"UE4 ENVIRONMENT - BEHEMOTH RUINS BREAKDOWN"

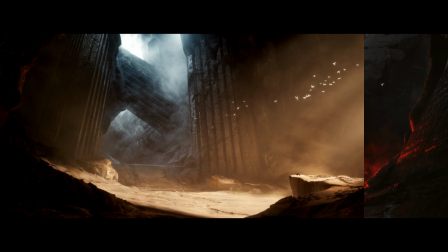0:00 Okay, so this is going to be a quick breakdown of this project and how I went about making these scenes.
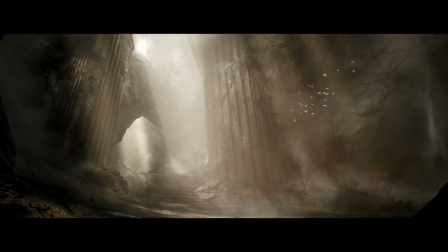0:07 First thing first, I gathered a bunch of concept arts from Artstation just to get an idea of what I want to do.
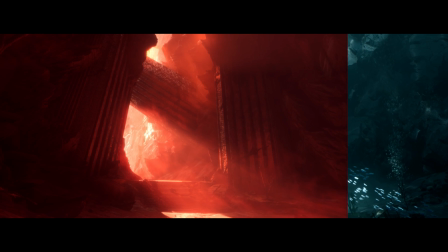0:14 I knew that I didn't want to do a one-to-one concept,
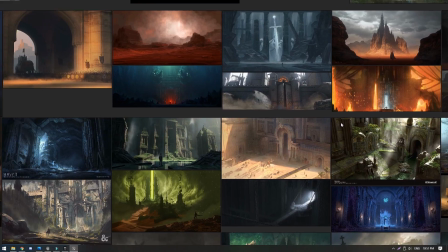0:19 but more so just making an environment that felt epic and I could use it to make multiple type of lightings.
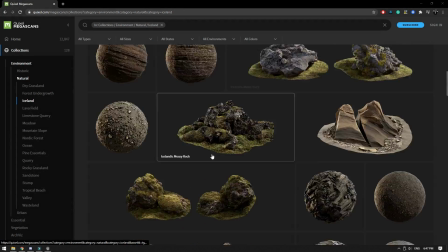0:28 And then for the assets, I used the Megascans library for the rocks and a bunch of cliffs and some branches.
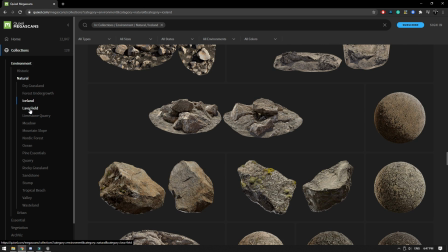0:37 I simply imported the highest resolution into Unreal to use it, and it worked pretty well.
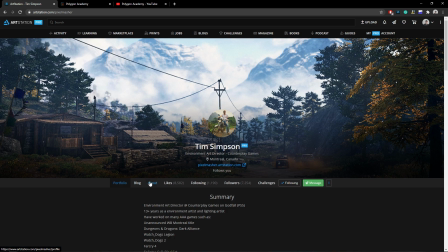0:43 And then for the rune pieces, I used some trim sheet textures from Simpson that you can get on his Gumroad page.
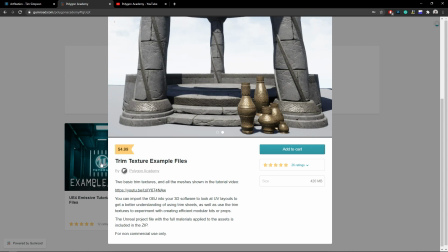0:52 He also has a YouTube video that pretty much explains you how to create a trim sheet texture,
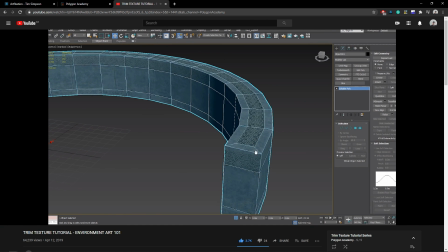0:58 and then how to create a 3D model, and then how to properly UV unwrap it for using the trim sheet.
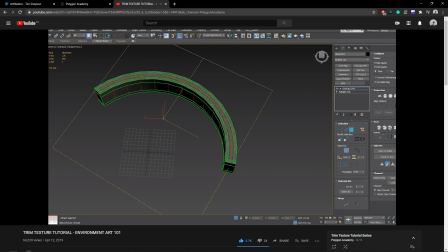1:07 I highly recommend it to go check it out. And then for the landscape,
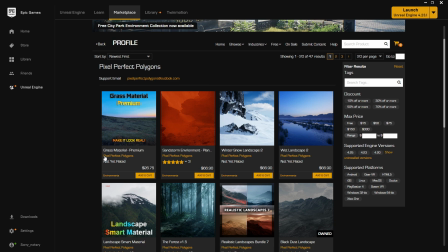1:12 I bought a pack from Pixel Perfect polygons that you can find on the Unreal Marketplace,
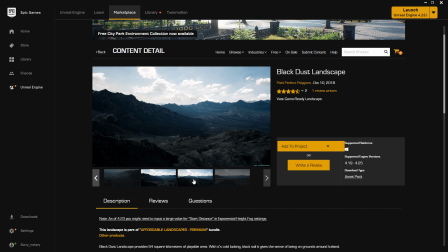1:20 which is super nice to use because the material is pretty good. However, I did tweak heavily the shaders.
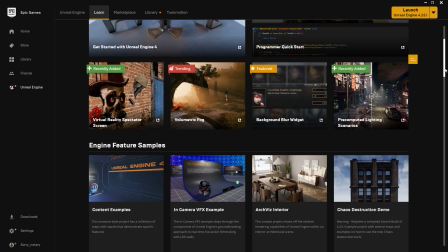1:28 Same thing for the Megascan stuff. I did tweak it in the shaders just to get what I needed.
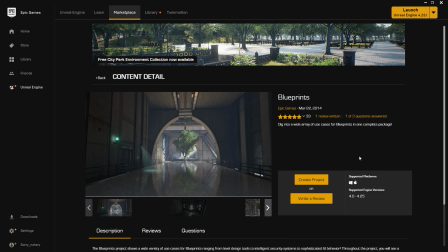1:33 As for the fog, I simply use the vanilla height fog that comes in with Unreal 4.
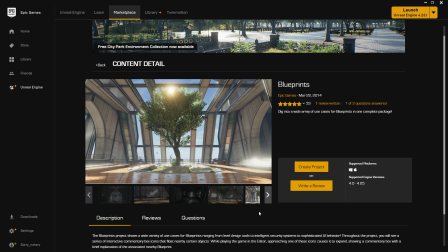1:40 But I also use some blueprints, which are fog cards that you can find in the Learn section from the Epic Launcher.
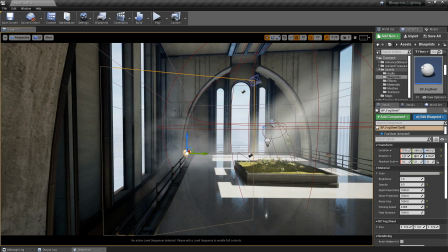1:48 They have a blueprints map, which is a free demo that shows you how to use the basic blueprints.
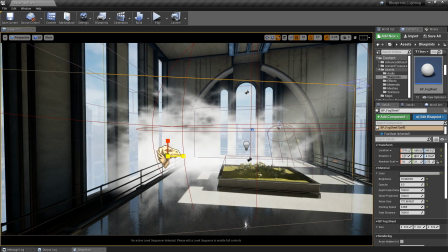1:55 And it has a fog one, which is extremely basic, but works pretty well in my opinion.
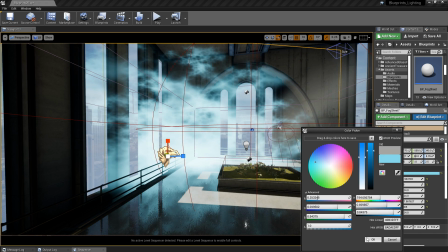2:02 And I'm going to show you later how I use it to make something more complex than it actually is.
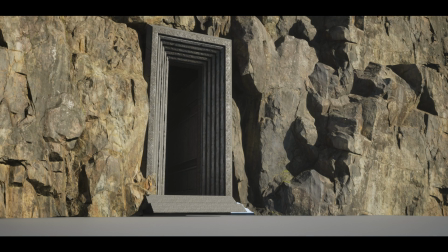2:09 And now I'm going to explain to you a little bit about the thought process behind this project.
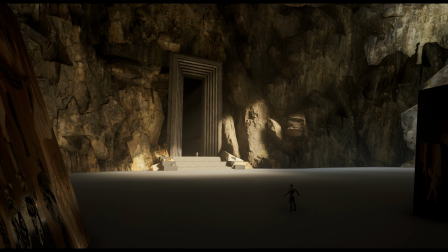2:15 At first, I knew that I wanted to do
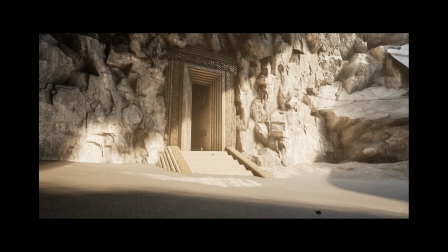2:19 an environment that I could reuse to make multiple lighting scenarios,
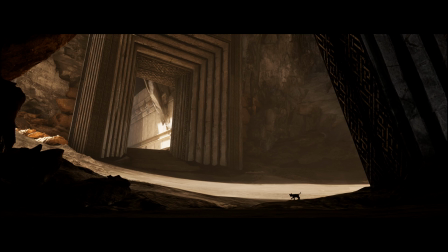2:24 a little bit like my relighting doodles for Ghost of the Tsushima, which you can find on my Artstation.
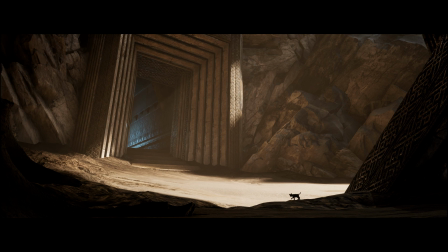2:32 So the thing that I had to worry about was the composition of the whole scene.
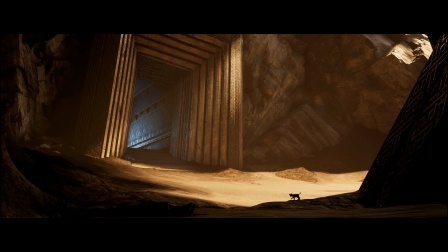2:40 I knew that the lighting couldn't be stuck with the composition,
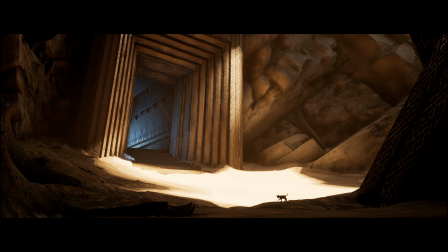2:46 meaning that the composition would work regardless of the lighting,
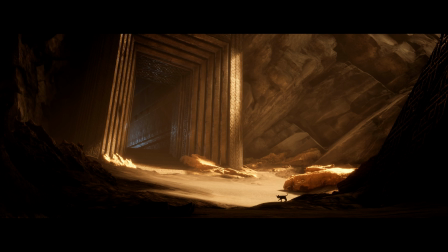2:51 and then the lighting would be something on top of the composition and not so much hand in hand.
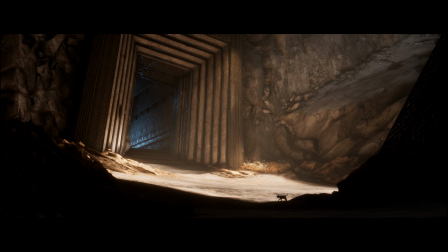2:59 That was the initial idea behind this whole project,
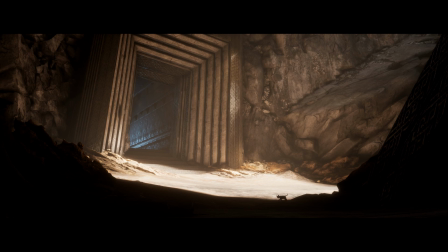3:04 so it would work with different lighting scenarios and not only a single one.
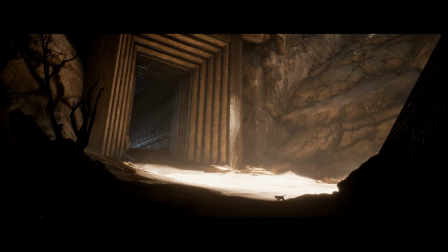3:10 To achieve all this composition endeavor thing in this project, I had to iterate a lot
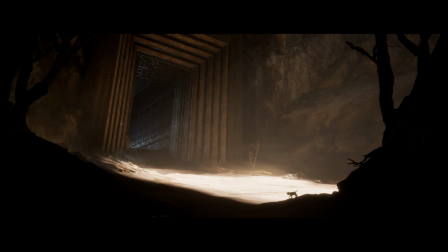3:17 with the level art and how I dressed up the scene so the composition would work, so the eyes would flow properly throughout the image, right? I started with the rule of thirds.
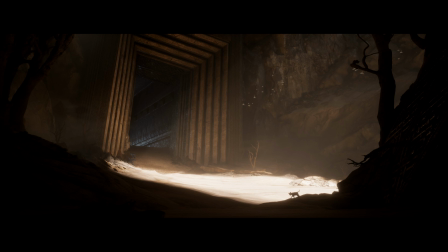3:31 I knew that the gate, or at least the rune pieces, would be one of the thirds in the image, and the other one would be the cat where it would stand in the image.
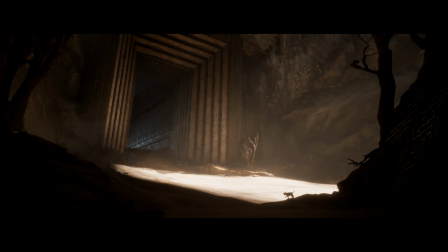3:44 At some point, I kind of noticed that I followed the golden ratio, which is pretty odd, honestly. Hopefully, you can kind of see it. It starts from the top right and goes down,
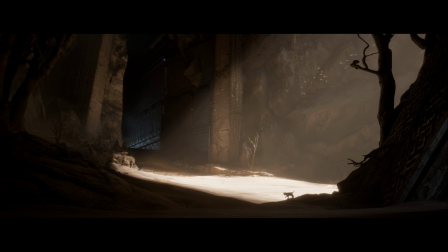3:58 and then kind of ends up in the spirals down in the rune pieces. And somehow that works.